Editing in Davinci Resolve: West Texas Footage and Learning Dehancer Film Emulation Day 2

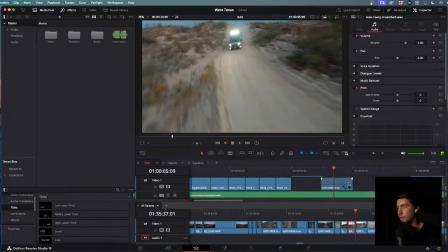[57:50]
a next shot.
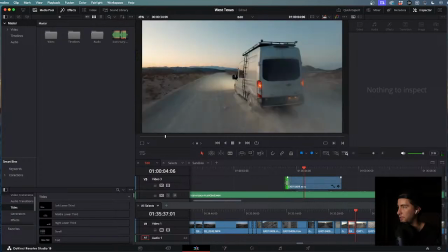[57:56]
I need more of this to come. Thank you. I appreciate that. This was, I had a lot of fun flying FPV on this one.
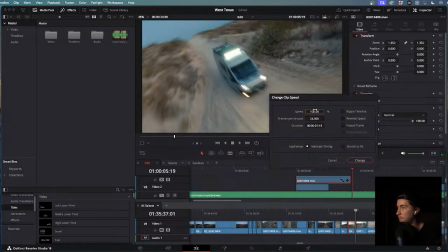[58:08]
Yeah, I need to speed this up for sure. This one needs to be sped up.
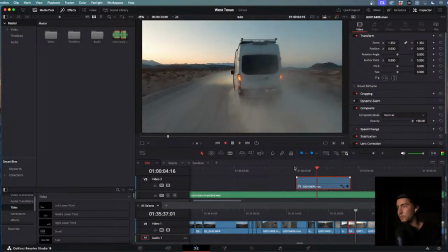[58:17]
Ooh.
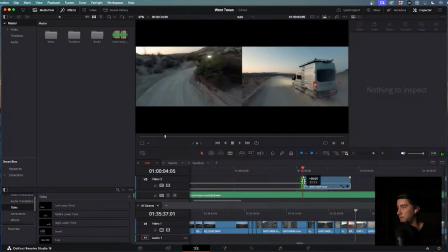[58:25]
Maybe like right here.
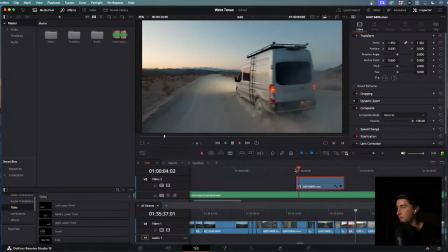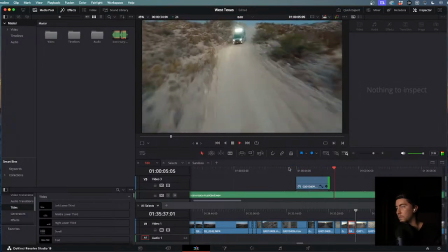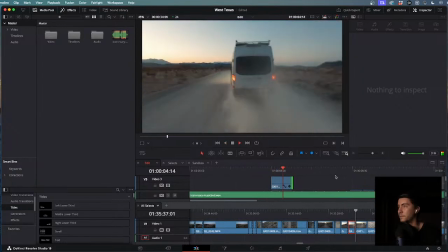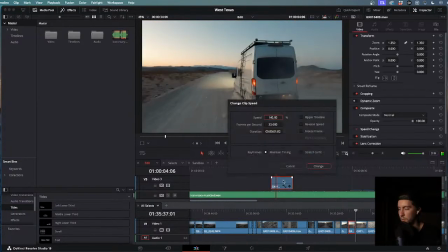[58:45]
Something like that. I think 140 is a little bit too apparent that it's sped up.
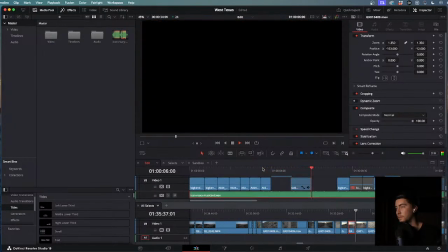[58:52]
Let's try. All right, let's look at these motions as well.
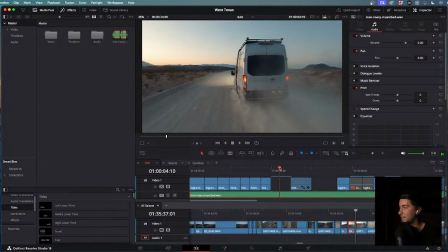[58:58]
All right, you too, man. Thanks for stopping in. I really appreciate it.
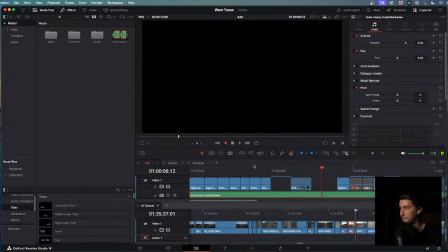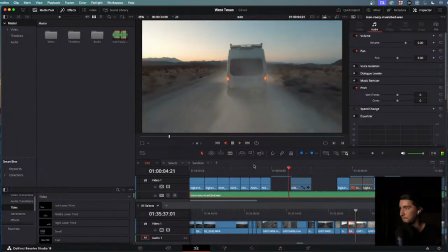[59:10]
Let's see these motions. So it's going from
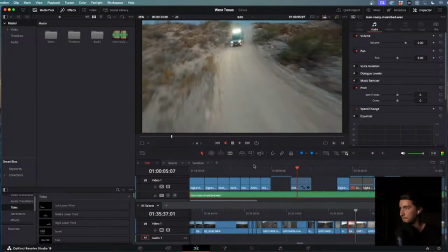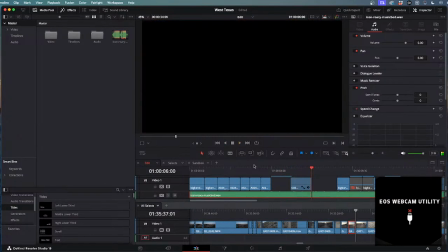[59:21]
Okay, it's rotating like, I can't tell if it's, which way is it rotating?
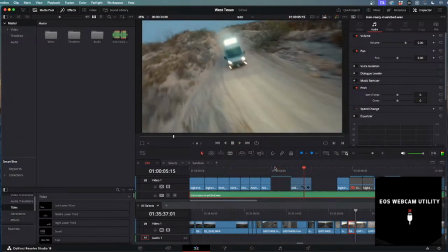[59:26]
It's going from left to right, and this one's going from right to left.
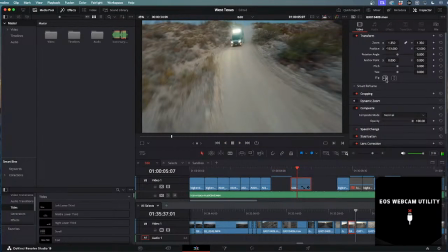[59:36]
So let's flip it.
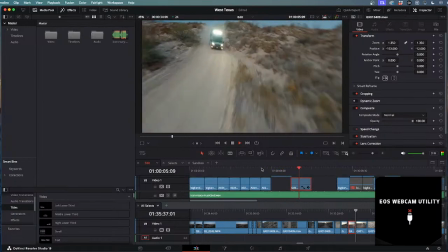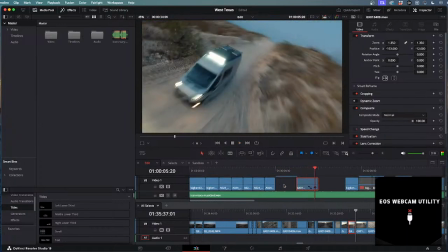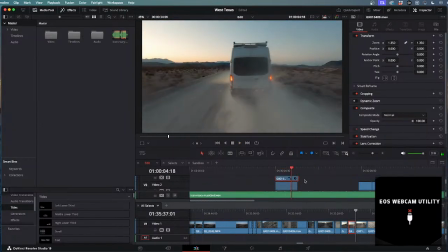[59:48]
And honestly, we can make it shorter.
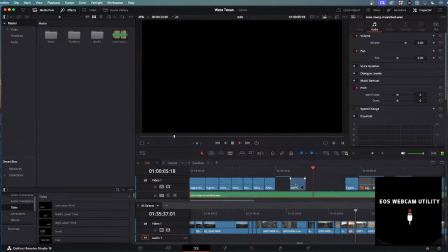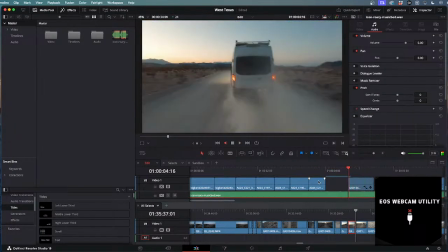What I don't like is like the van is here. So maybe the one that I flip is this one.
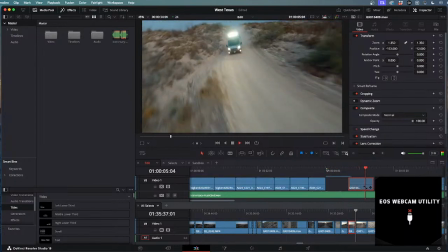[60:25]
The reason why I'm flipping it is so it has the same motion.
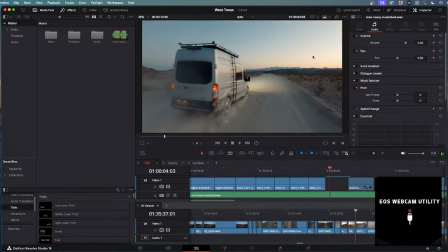[60:31]
Yeah, I like that more because you have more to look at on this right side. And your eyes stay here for the next shot.
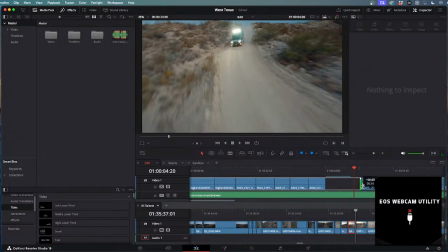[60:46]
Even this one I could bring a little bit more over. Something like that.
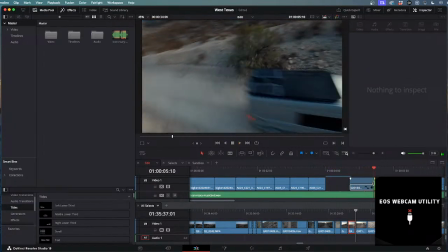[60:58]
Yeah, something like that would be nice.
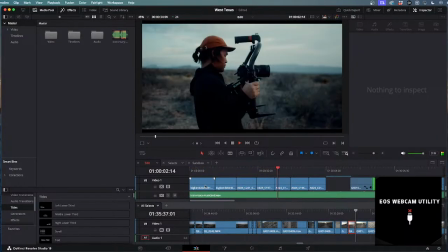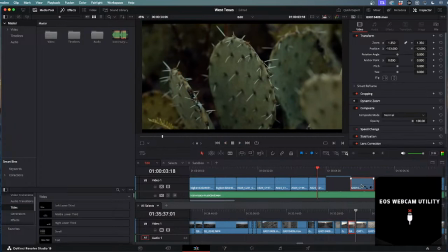[61:07]
Okay, that's like, that doesn't look right actually. Let's see what's going on here.
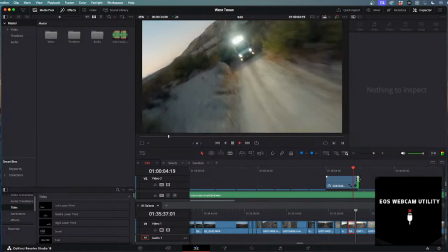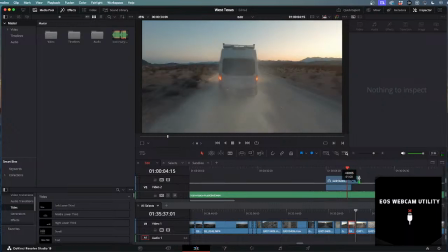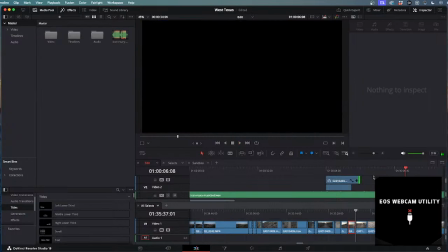[61:29]
Yeah, that looks better for sure.
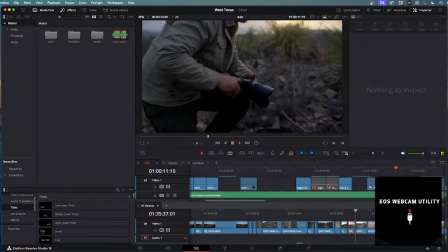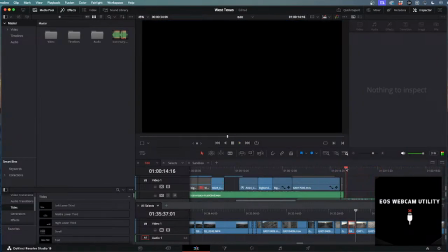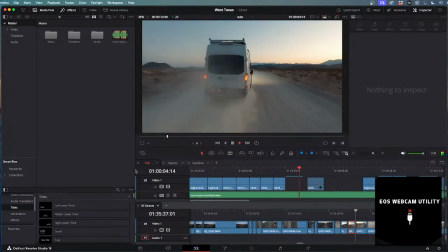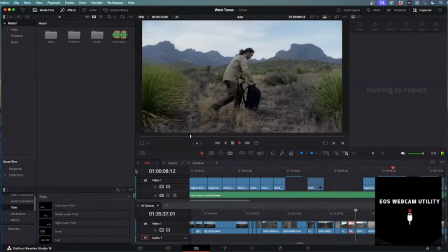[61:52]
Okay, looks okay. It's looking okay.